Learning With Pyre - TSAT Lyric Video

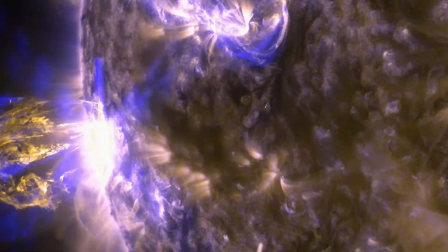0:00 This is the process we went through in creating our lyric video for Through Space and Time.
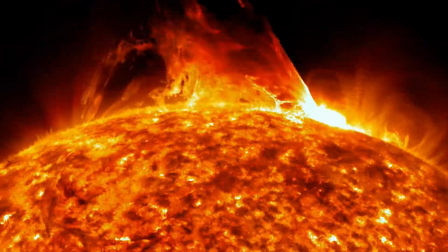0:05 It was a convoluted ordeal, more so than you might expect, and took around 6 months in all.
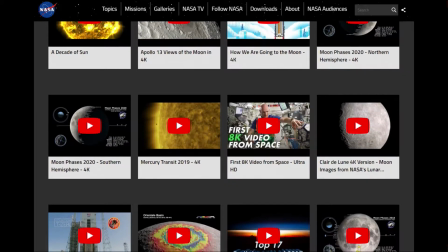0:12 First of all, we downloaded a video from NASA's website, 30 minutes of 4K video from their Solar Dynamics Observatory,
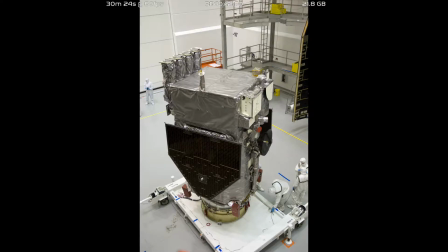0:20 a 2-ton satellite in geosynchronous orbit launched in 2010.
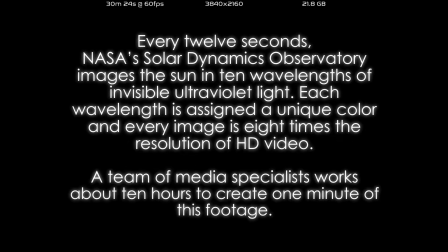0:26 NASA are kind enough to provide this footage to the public for free. The file was 22 gigabytes and downloaded in a few hours.
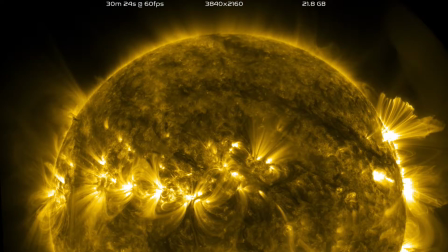0:36 The video came with a relaxing ambient soundtrack, reinforcing that, although the footage was enchanting, it wasn't fast-paced enough to pair well with a metal song.
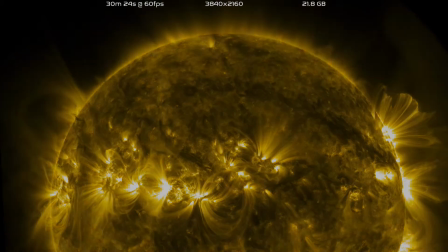0:46 To that end, we would have to do some production work on it. We opened the file in VirtualDub 64-bit.
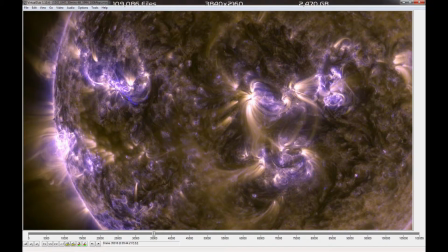0:54 This is a powerful freeware program, but it can be quite confusing to get used to.
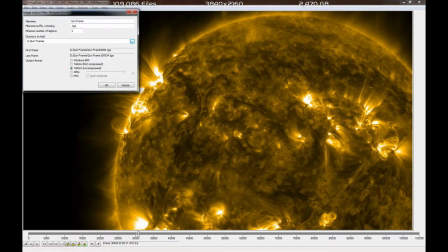0:59 We exported the video file as individual frames, leaving the computer on overnight to complete the task.
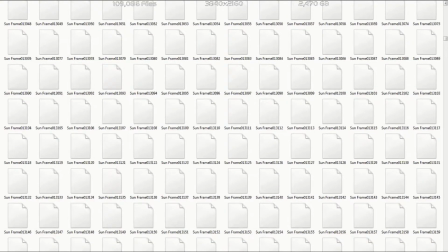1:06 30 minutes at 60 frames per second came out at 109,000 individual frames, each 24 megabytes in size. So, storing the footage in that format took it from 22 gigabytes to 2,500.
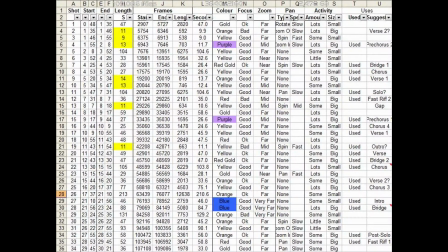1:23 The next step was to analyze the video and assess which shots would be usable.
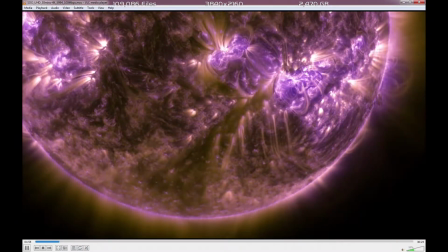1:28 We watched it through, marking to the nearest second where shots began and ended,
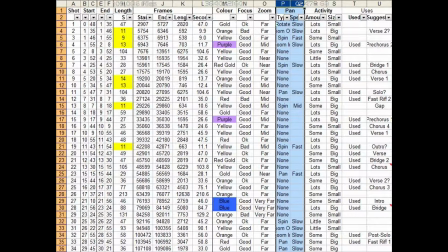1:33 as well as their color casts, panning movements, and comparative levels of zoom and focus, or image quality.
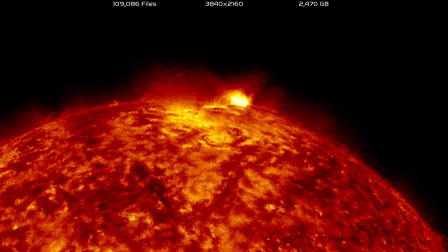1:41 Some of the redder shots in particular weren't as sharp on the details of the solar surface.
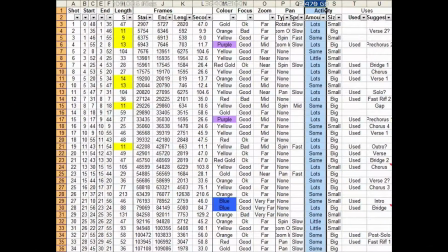1:47 We also noted both the amount of solar activity in each shot and the scale of it.
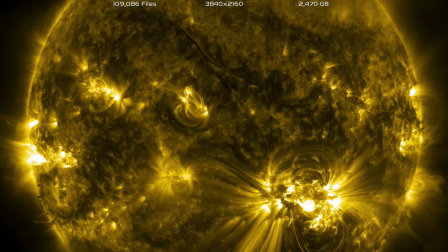1:53 We then skipped to the starting timestamp of each shot and advanced frame by frame to find the precise frame boundaries between one shot and the next.
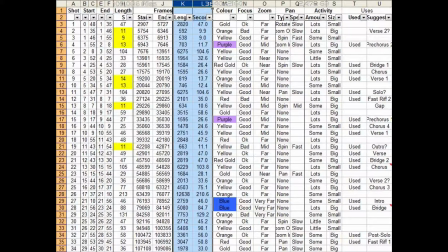2:02 This gave accurate start, end, and length references. While the first stage of the assessment was done using only the original video,
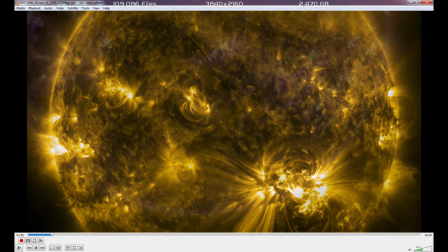2:11 this phase found the boundaries in the video and then confirmed them by checking the exported separate frames. Once we knew what raw shots we had to work with, we assigned them to the sections of the song.
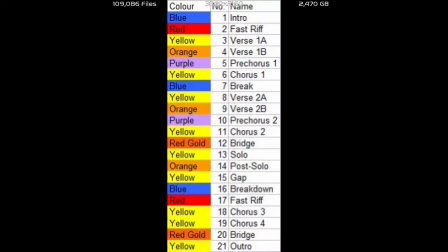2:25 The primary concern here was matching color to mood, but zoom and activity came into it as well. I think ideally the choruses should have been more blue, but there simply weren't enough blue shots to choose from.
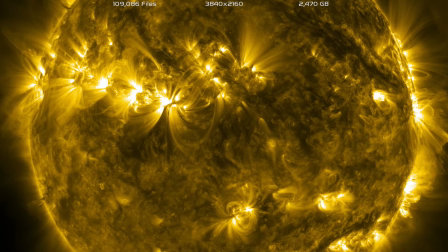2:37 The yellow shots we went with did at least have lots of busy, finely detailed activity, which paired nicely with the arpeggiating strings.
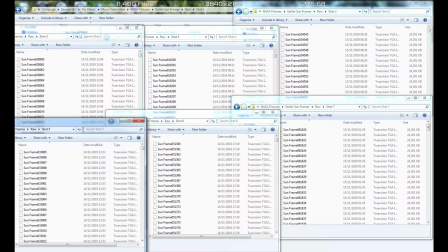2:46 We then located the files for each frame required in the chosen shots and divided them into separate folders.
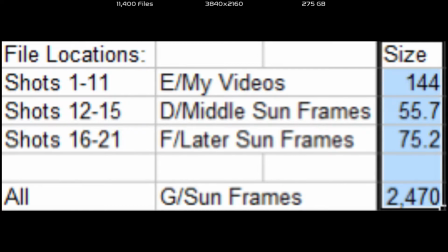2:53 This took us from the whole movie at 2,500 gigabytes to just the 3 minutes we were working with at 275 gigabytes.
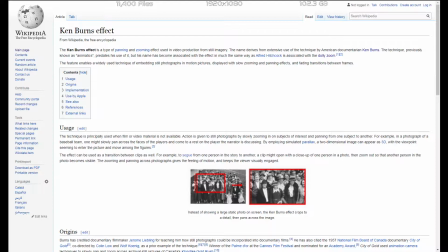3:03 There's a video production technique called the Ken Burns effect, which is used to add a sense of motion to still images.
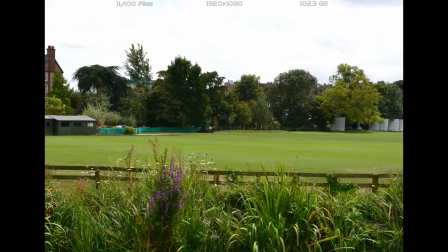3:11 The camera zooms in close, showing only a small section of the image and then pans across it.
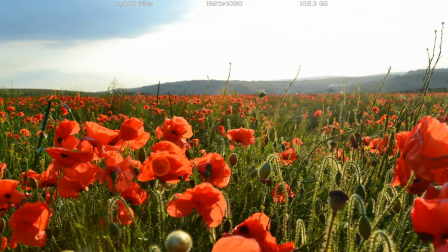3:18 This is how we added movement to the photographs of poppy fields in the lyric video for The Soldier.
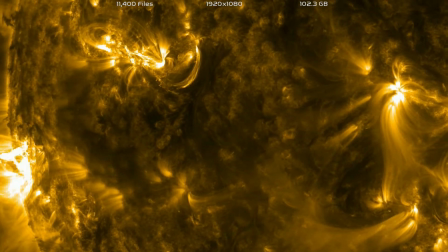3:24 Although the NASA footage was video rather than still and already had some panning movement,
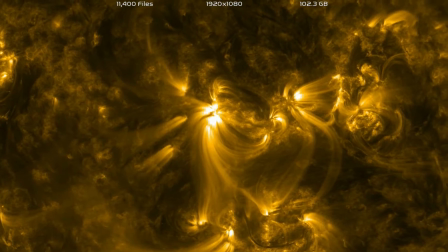3:29 applying the same technique here added much faster motion, essential to suit such a fast song.
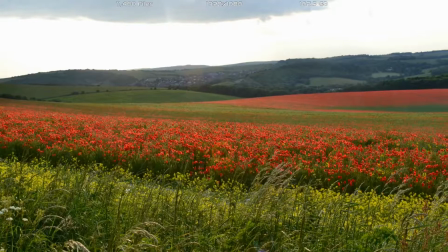3:37 As you might have noticed,
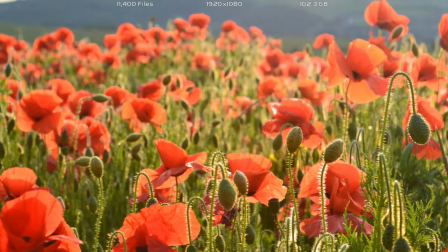3:38 the pan and zoom effect in the video editing program used to make The Soldier zooms in at the start of each shot and pulls out again at the end,
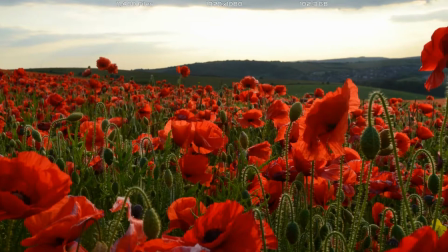3:47 rather than staying zoomed in throughout, which looks cheap and rather ruins the effect.
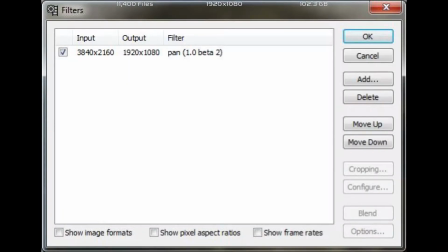3:53 So this time around, we used a different program to provide the effect, downloading a plugin that would do it in VirtualDub.